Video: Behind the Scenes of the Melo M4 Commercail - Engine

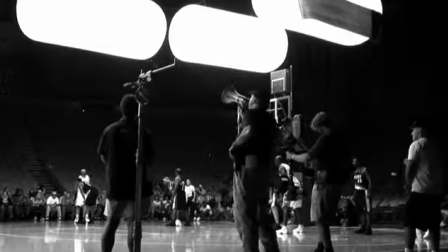0:00 Camera, background, and action!
Here on the commercial set for the M4. This is the behind the scenes. The concept behind the commercial is the low engine that could. With that whole concept was I think I can, I think I can. With this concept is I know I can, I know I can.
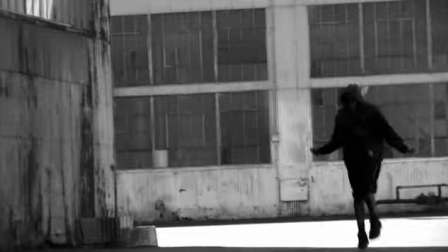0:22 Basically I'm working, I'm doing my regular workout routine and as you see the commercial you're going to hear the train engine.
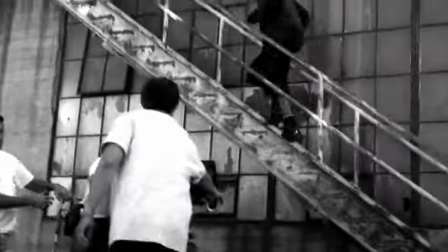0:27 The faster the train goes, the more intense my workouts are good. Simply put, it's man is machine. Now you gotta understand, Mello, two weeks after this season was over, we were working out. This guy gives it whatever it's got. You know, opening up the same time, I was running down the street, I shot all my workouts in the warehouse.
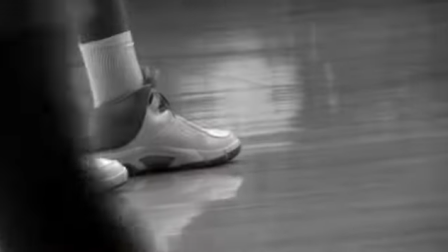0:52 Tomorrow I will shoot the basketball course.
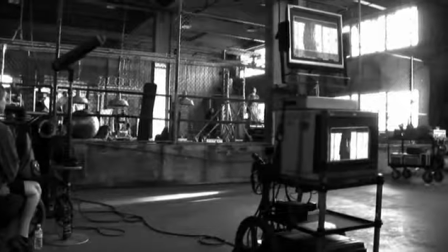0:57 So when you're watching this commercial, it's not Carmelo pretending to do these exercises, it's him like doing it. Daniel Kleinman is arguably one of the best directors in the world. He generally produces pieces of film that always leave you wondering how he did it.
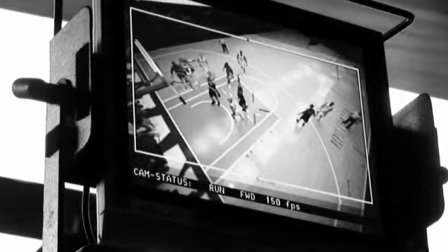1:17 We wanted to shoot a sort of dramatic wide shot and the crane was very useful for that.
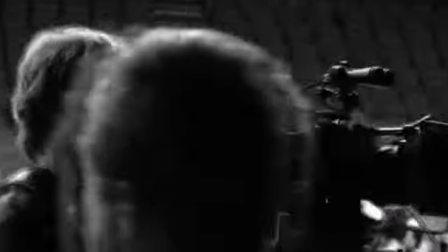1:23 The use of the Steadicam was we didn't want it to look handheld, we didn't want it to be jerky. We definitely wanted this to be smooth and eloquent.
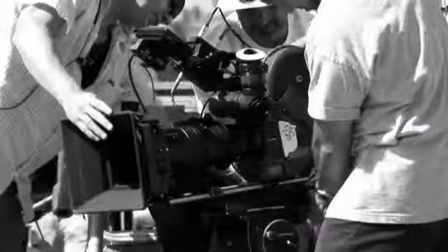1:33 Another device we used was the golf cart to shoot follow mellow.
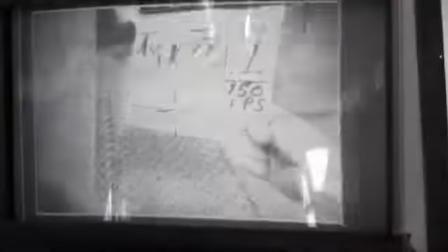1:39 We shot a lot of things, high speed, 150 frames per second, just to create the idea of the train leaving the station and slowly building momentum.
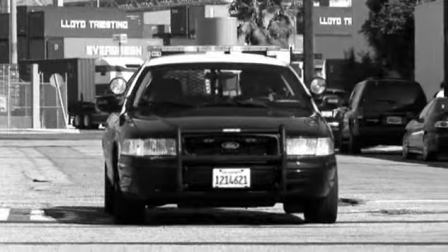1:50 The commercial was shot in Los Angeles. We essentially shot in an old warehouse. As well as at the LA Forum. Two major things we need to do as far as effects will be the sky replacement
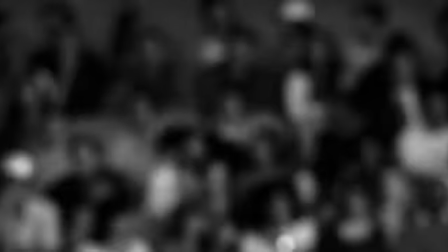2:06 work and the crowd tiling to make the arena feel like it's a sold out game.
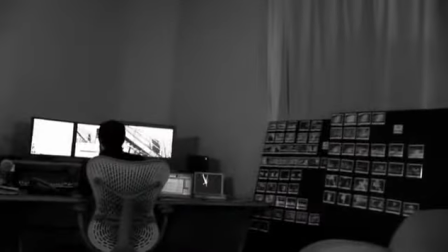2:12 Right now we're cutting the spot, which means we're editing it. Because it's so much about syncopating Carmelo with the sound, with train footage, the edit is wildly important to make those things come together.
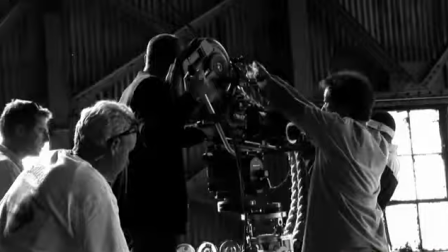2:29 You know, you hope that the final product is just as amazing as all the people that are involved. This is the most incredible shoot I've ever been on.
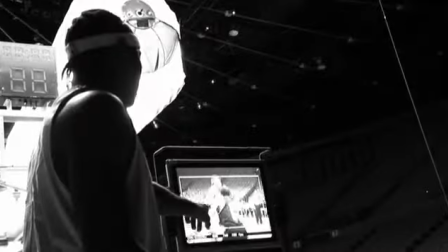2:36 Am I having fun? Are you kidding me? You know, Melo, I can't speak highly enough about how he was on this shoot. He was phenomenal.
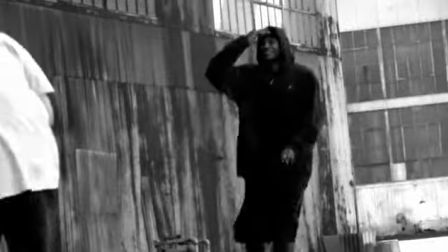2:45 Overall, it was a great experience. I had a lot of fun working with the staff, working with the crew, and I look forward to seeing this commercial.
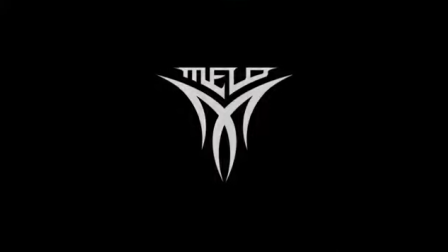2:51 I'm ready, I'm ready. Hopefully they let me produce my own commercial.